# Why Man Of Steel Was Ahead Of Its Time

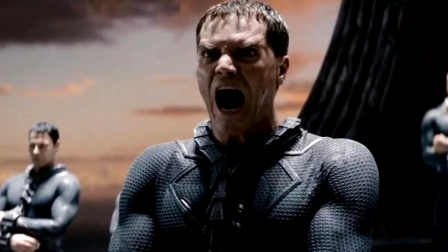Similar to other high-profile villains such as, say, Thanos,
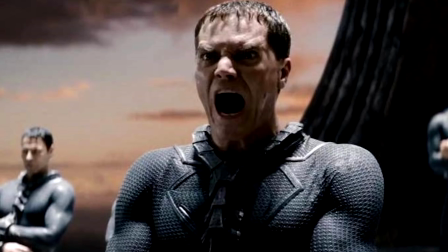whose villainy is a matter of perspective, General Zod isn't strictly an evil character.
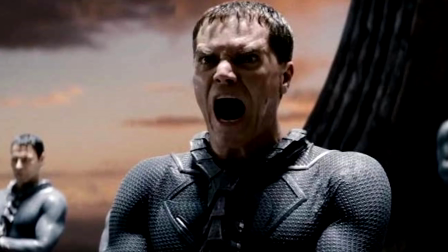In fact, his sole purpose as a Kryptonian is to protect Krypton at all costs and ensure its survival.
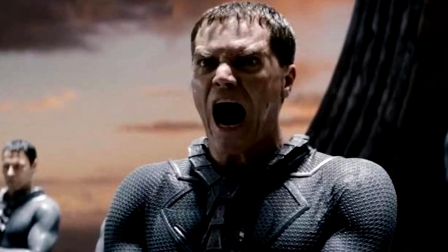It's literally what he's born to do.
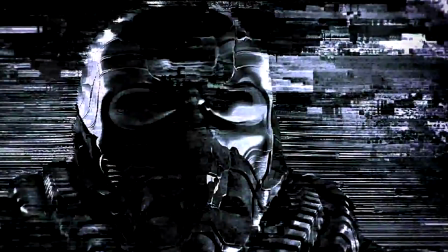The arrival of Zod's crew on Earth is one of the most suspenseful and visually arresting sequences in the film, when his ship appears in the sky and he begins his broadcast. It invokes feelings of an alien invasion or even a psychological horror movie.
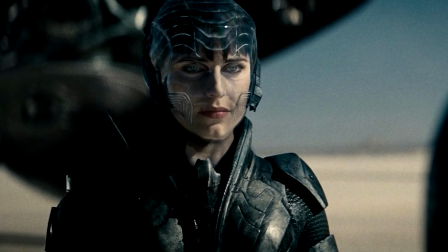And the side villains also help to widen this sense of threat, such as Zod's chief soldier, Fuhrer Al for earning her keep as one of the most formidable foes in the Superman pantheon.
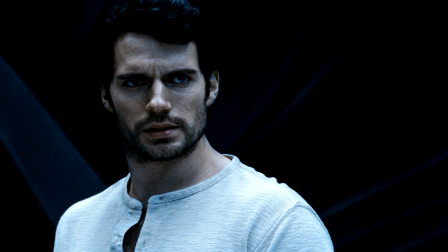We know that shared universes are so popular now that when making Man of Steel's self-contained story,
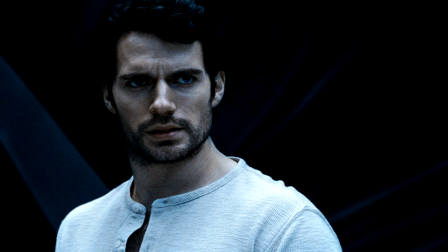it becomes an unexpected breath of fresh air upon many rewatches.
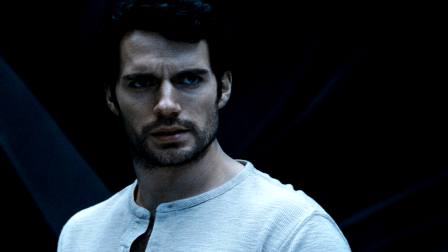Aside from a couple of non-distracting teases of the greater DC world, this story is 100% Superman-focused.
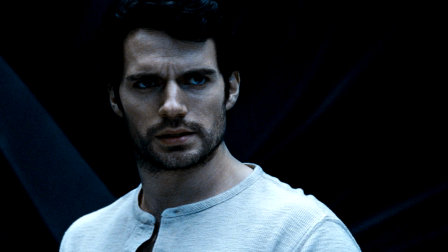First. Thanks to its singular focus, the main characters have clearly established motivations.
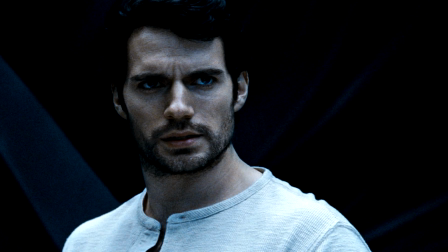Kow-El is driven by Jor-El's encouragement to be a leader by representing the best of both Earth and Krypton,
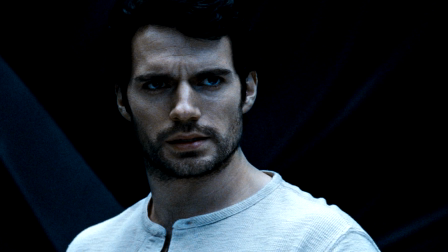Martha and Jonathan Kent protect the younger Clark out of fear for his well-being,
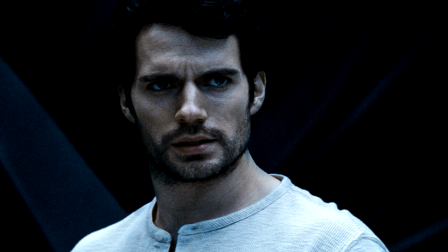Zod is motivated by ensuring Krypton's survival, and Lois by her fearless independence.
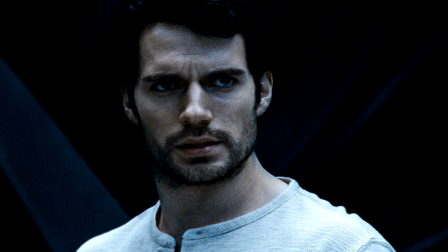It all adds up on more re-watches,
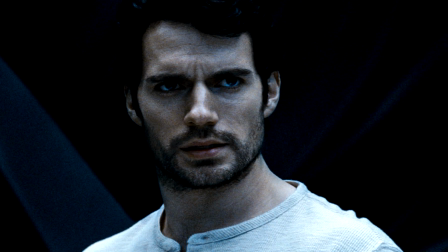and it really shows the audience the story and character-based focus which is at the heart of most great films,
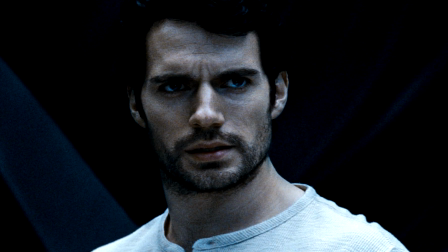let alone one of the biggest superhero characters.
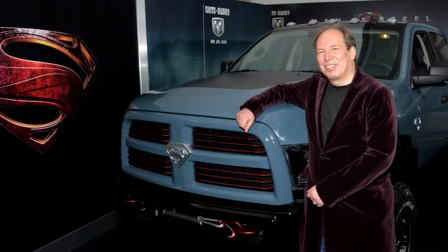Other points to mention include the technical aspects of the production, scenes and the larger conversations it creates.
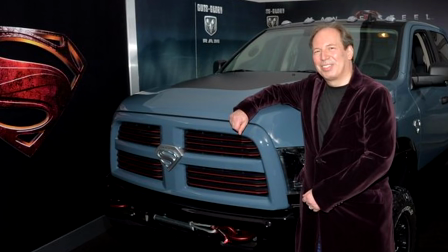Unlike previous Superman adventures, which included John Williams' iconic Superman theme, theme,
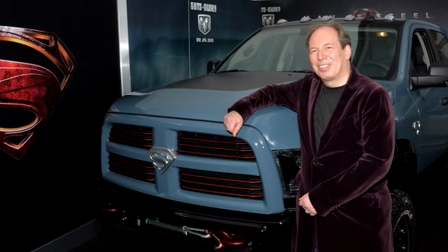Snyder opted to differentiate things and go with an original score.
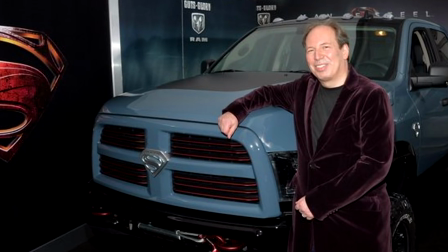As such, he turned to one of the greatest Hollywood composers working today in Hans Zimmer.
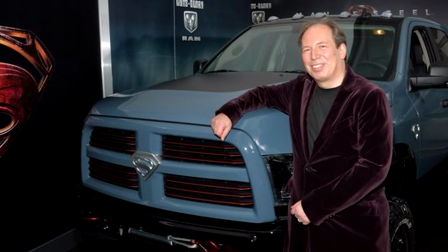Zimmer elects to avoid the sweepingly operatic and joyful themes of the 70s Superman
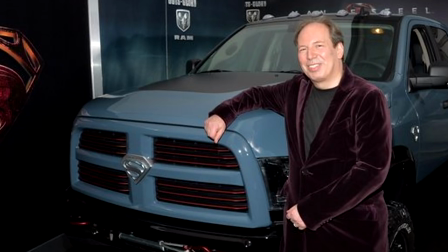and instead plays to the feelings of hope and triumph in this iteration.
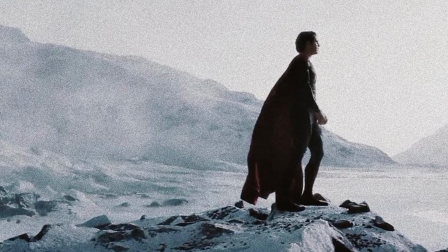Tracks such as This Is Clark Kent embrace the quiet emergence of Clark's humanity while
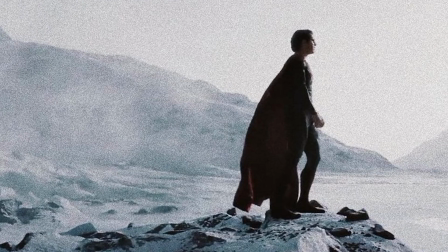flight and what are you going to do when you are not saving the world exhibit Superman's iconography.
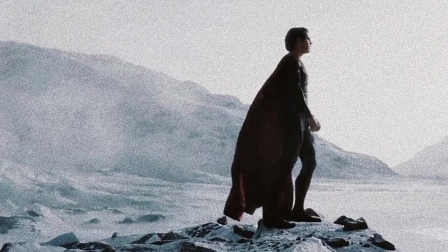It's powerful and I think over the years it has become a fan favourite score in cinema that really captures the character,
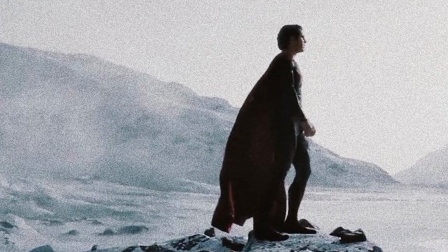the scale and the messages at play. And talking about powerful messages and scenes that really help to capture that effect,
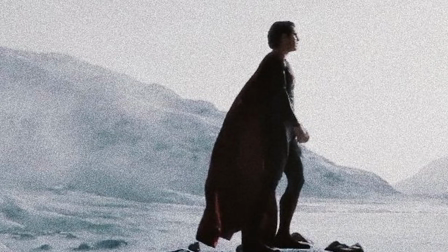one of the most praised aspects of the film is Superman's flight and no scene is more iconic than his first attempt to fly.
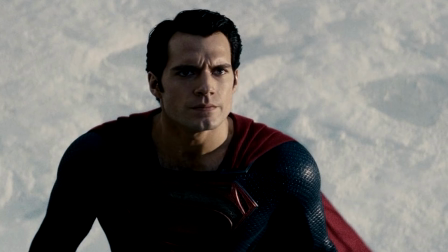Snyder applies just the right amount of restraint in the scene to allow for the moment's importance to resonate both for Cal-El and the audience.
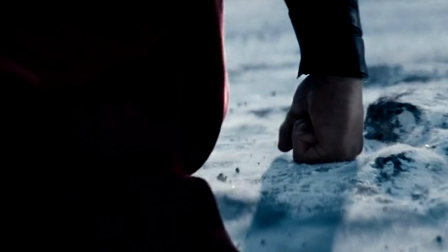Set to Zimmer's rousing score, Cal-El tries and tries again to fly further and faster. After a couple of missteps, he gets back up and prepares for his final liftoff. This culminates in his propulsion shattering the ground beneath him,
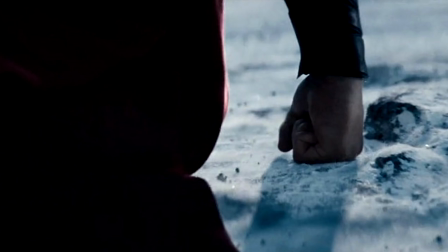illustrating a power that audiences had previously never felt in a Superman movie.
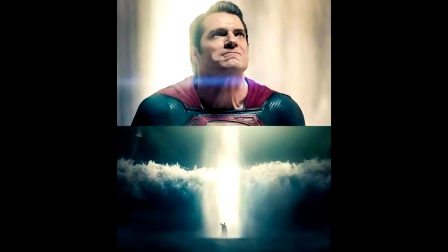The failing over and over again aspect before rising is something that is echoed in the film's events and this scene works in a very important way to establish Clark's shift into the character.
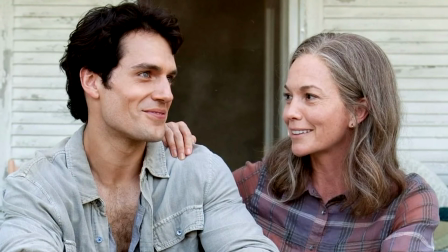But importantly, the film sets up Superman's arc via the relationships he has with his parents and Lois,
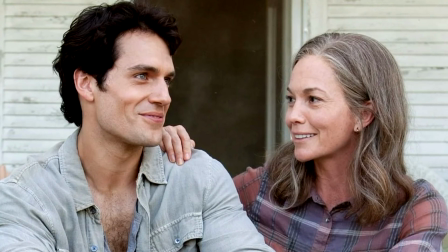which establishes the core conflict he must face within himself, his humanity.